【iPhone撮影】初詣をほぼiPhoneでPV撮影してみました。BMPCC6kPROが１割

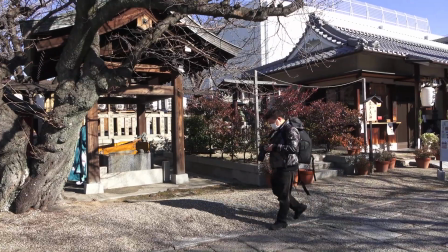完璧でしょう今回は口を清めるのはコロナの影響もありますので
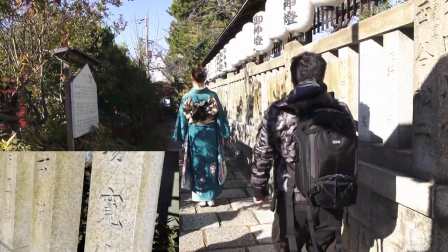省きましたさあ脇道の撮影です石をなめてからの
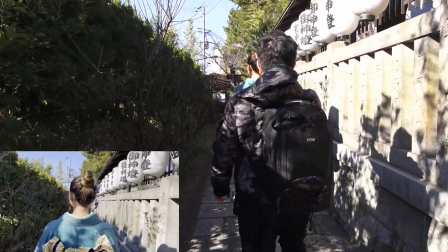モデルさんの後ろ姿ここのね撮影はね
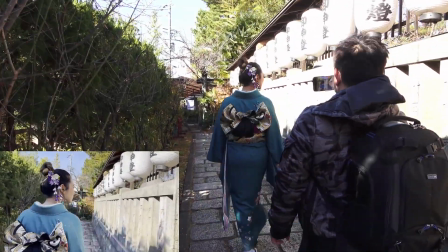構図を意識しておりますライン構図と言うんでしょうかね
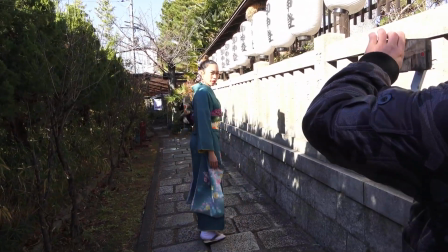でこのライン構図すごい僕思い入れがあって
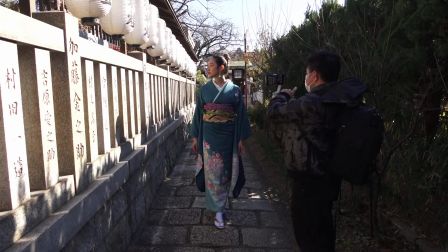中学生の時に美術の時間にね絵を描く授業だったんですけども
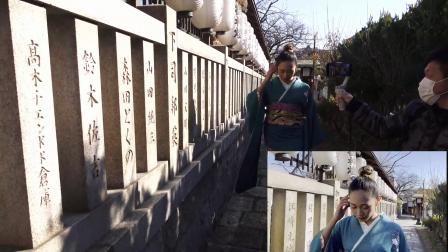その時にねラインコースで絵を描いてくださいということで
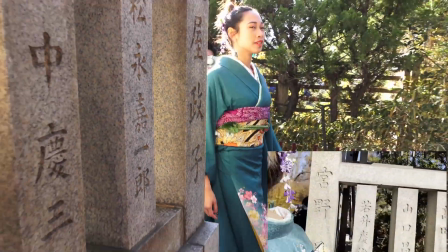僕ね友達のね絵を丸パクリしてねそのまま描いたんですよ
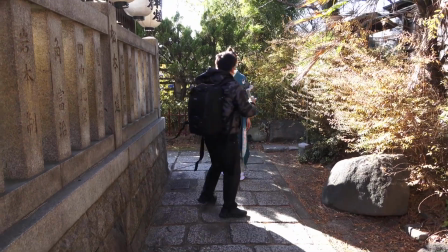そしたらね美術の先生にね褒められましてね
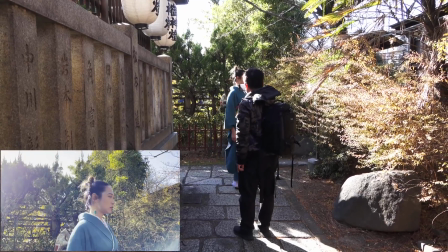パクった僕が賞を取るという友達はですねお前影加減せよって言ってましたね
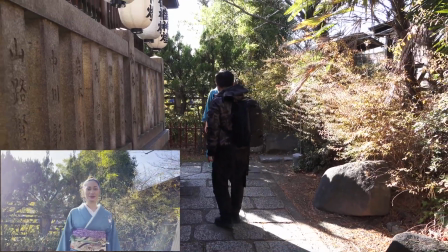いやー、あの思い出がね、思い出されますね、この構図を見るとね。
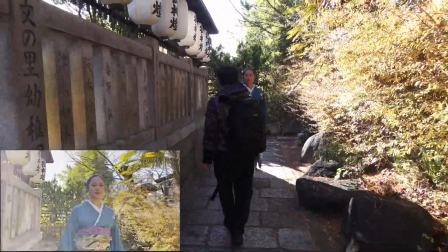で、ライン構図もやりつつ、
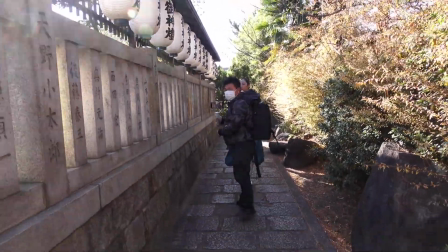モデルさんに真ん中に寄せて日の丸構図という構図をやっております。
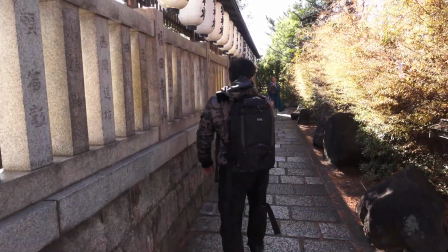で、アンジェさんがね、着物初めて着るということで、全身もね、取ろうということです。
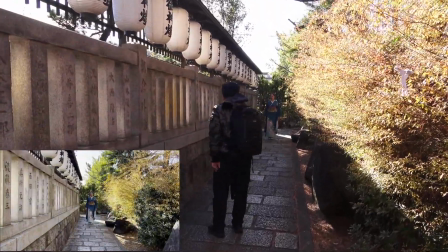全身もね取ってあげたらねアンジェさん喜びますんでね
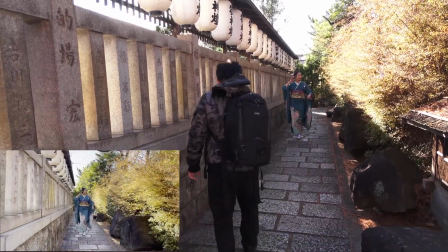着物全体の姿をねこうやって残してあげるとアンジェさん喜ぶと思って撮っております
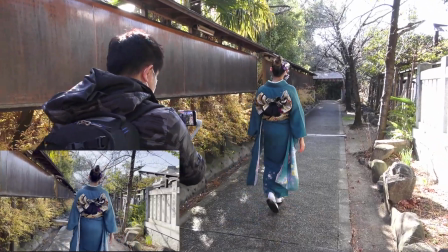着物のね後姿もね取ってあげると喜ぶんでね
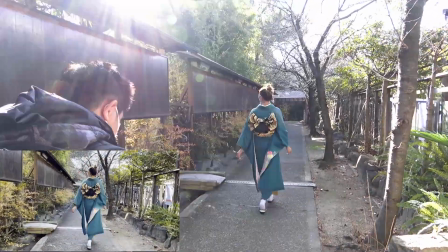アンジェさんの着物の全身の後姿を撮っております
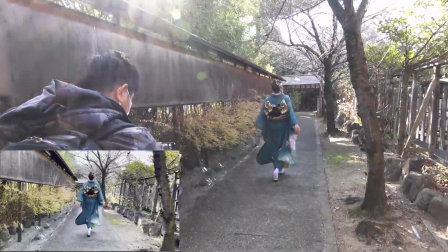でアンジェさんにはね自由に動いてくださいというふうにお伝えしているので
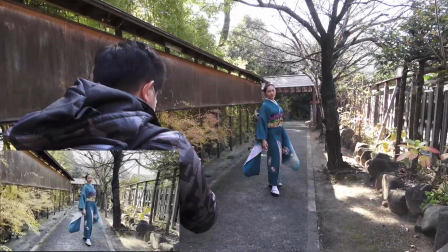勝手にこうやってくるっと回ってくれるのがアンジェさんのいいところですね
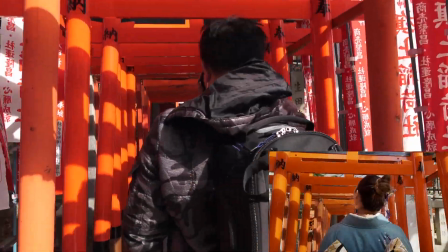ここの神社は京都の名所とねよく似てるんですけども
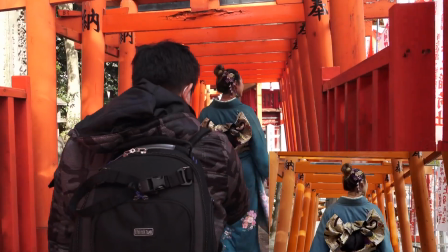この朱色の鳥居が連続であるっていうところがすごい特徴的で
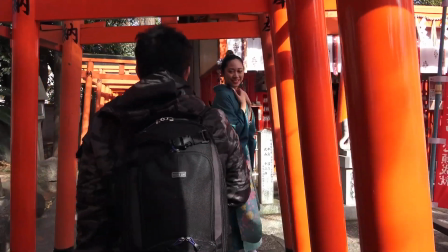僕も好きなポイントなんですよ
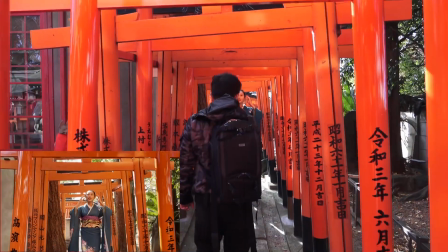今日は撮影している日がすごい晴れてて
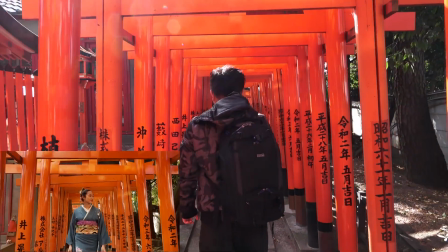光がいい感じで入ってくるんですよこれが映えますね
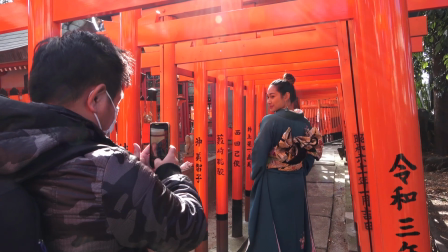ここすごい素敵な場所で、モデルさんのためにインスタ撮影をやります
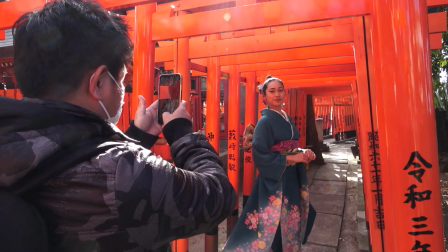これもすごい重要なことですよ
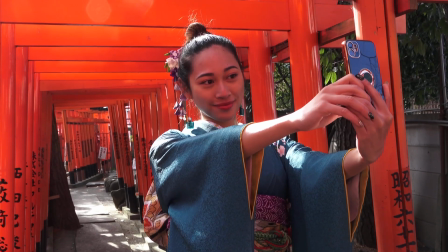モデルさんがね、こうやって自撮りしたりもするのがいいですね
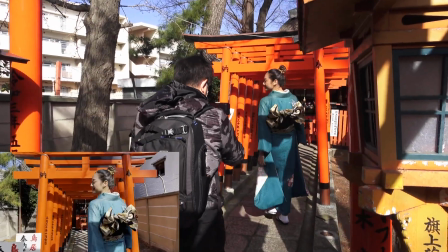ここの神社は芸能の神様が祀られているということで
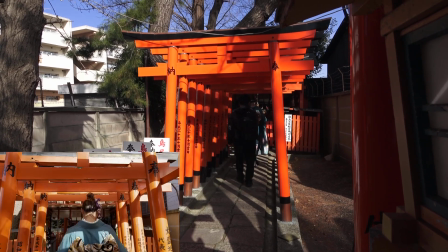僕たちもですね、芸能に関わることなのでバッチリの場所なんですね
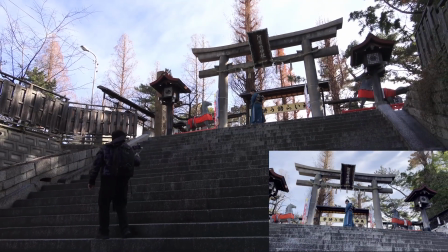奥に行きますとねでっかい鳥と長い階段があるんですよ
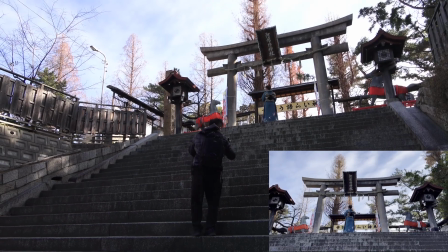そこもねすごい映えるポイントでこの階段上がるのも
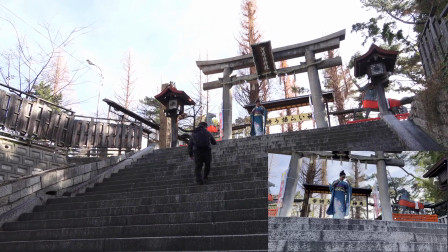必死のパッチですよでもねここがねすごい素敵な場所で
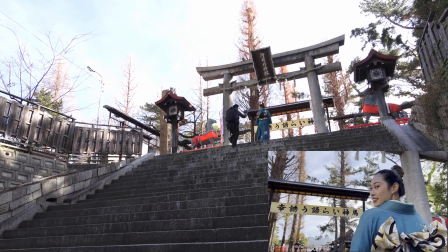こうやってアンジェスさん自由にね動いてくれるんでね本当に助かります
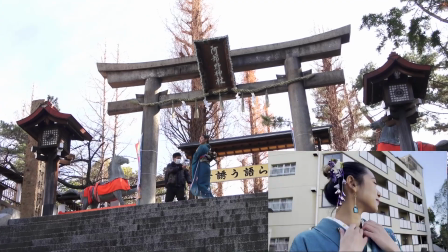でくるくる回るとね周りマンションだらけでねこれはダメだわーと思ってね使えないと思いながら撮影しておりました
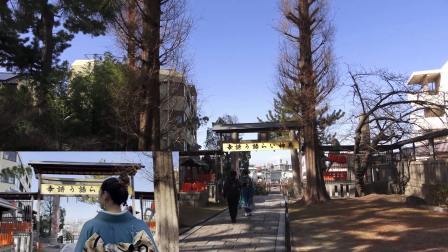とうとうラストシーンです今回の撮影はねiPhoneを9割型使いました